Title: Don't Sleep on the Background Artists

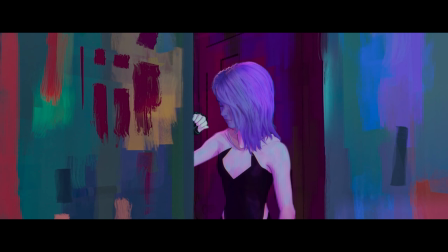742s
It's interesting because while this breaks the canon sequence of Earth 65,
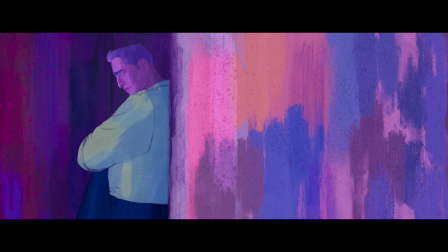746s
the only reason that it happened was because Miguel O'Hara gave Gwen a watch in the first place, and she left her world for a time.
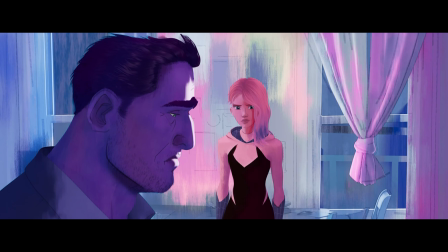752s
That gave George not only time away from chasing his daughter, where he could mull things over for a bit, but more importantly, it showed him what a world without his daughter would look like.
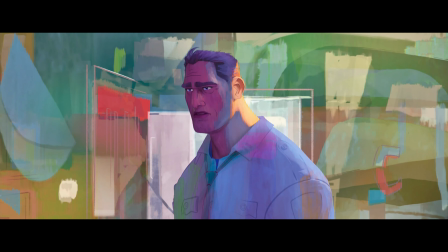761s
This leads us into the very next shot. George contemplates his career, police work, and becoming captain. The background gives us colors and shapes that we have never seen before, and it represents his entire career. He confesses to his daughter that everything he was able to accomplish in his work doesn't matter anymore.
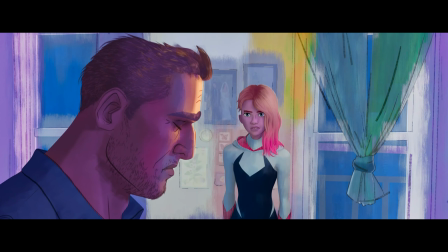777s
We cut back to an over-the-shoulder shot where the colors have changed once again to be much more natural and warm.
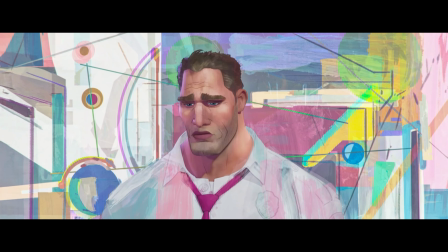782s
Then we get a straight-on shot of George, and he lays down one of the sickest lines in the entire movie.
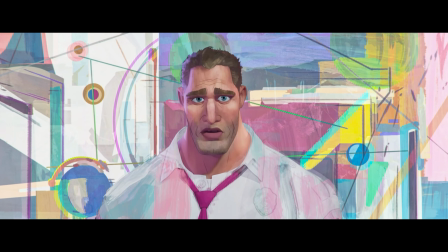787s
"You're the best thing I've ever done." In his background, we see wild, abstract shapes and bright colors.
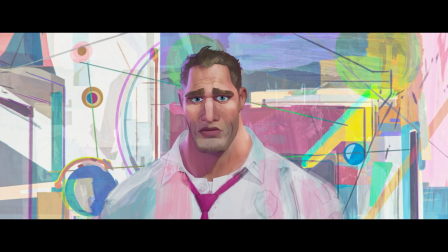793s
To me, this represents a lifetime of memories as he looks back and thinks about his kid. He no longer sees a criminal, a vigilante, or even the mask. He only sees his daughter and the overwhelming pride he feels of being her father.
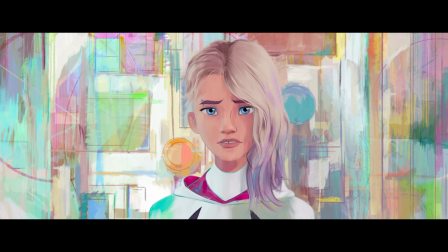806s
We cut to a close-up of Gwen, and she is feeling the same thing, only her shapes are very different, simply indicating that she is remembering her own memories, either recalling different memories or just seeing them from her own perspective.
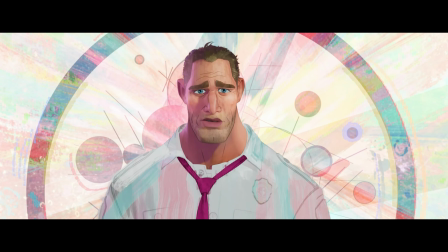817s
We cut back to George, and we now see him through Gwen's perspective. The colors are bright and cheerful. He has his own abstract shapes, but most importantly, he has a halo around himself.
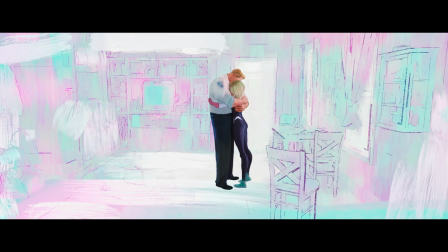827s
Gwen shoots him with a web and pulls him in for a big hug. Reconciling their differences, fully forgiving each other, they make amends. The background, of course, has to be completely white. There are still little accents of pink and teal around.
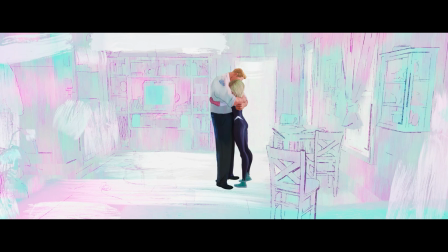840s
This shows us that while they have their differences, George has given up and yielded to his daughter, and has decided that he is going to support her to the best of his ability.
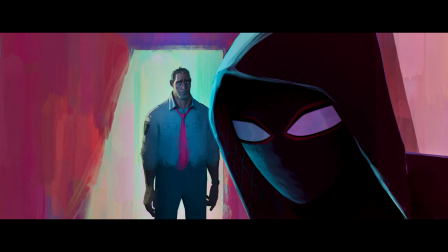848s
I hope you can see why I love this background art so much, but I'm curious. Did you catch all of these hidden meanings when you watched the movie?
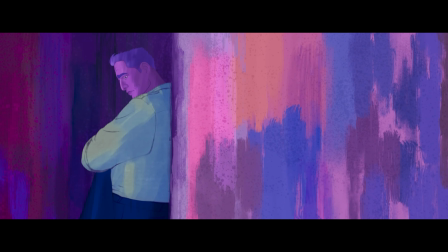855s
Or was it more of a subconscious experience for you? Do you think I'm close in my assessment of what the colors, shapes, and effects mean?
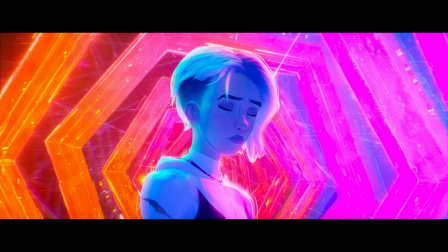861s
Or did you have a different interpretation? I want to hear your thoughts, so please let me know in the comments down below.
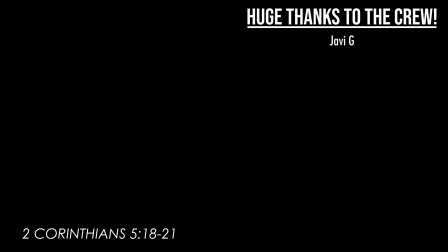867s
Thanks to the crew for making this video possible, and thank you for watching. I'm Malou, and I'll see you storytellers in the next video.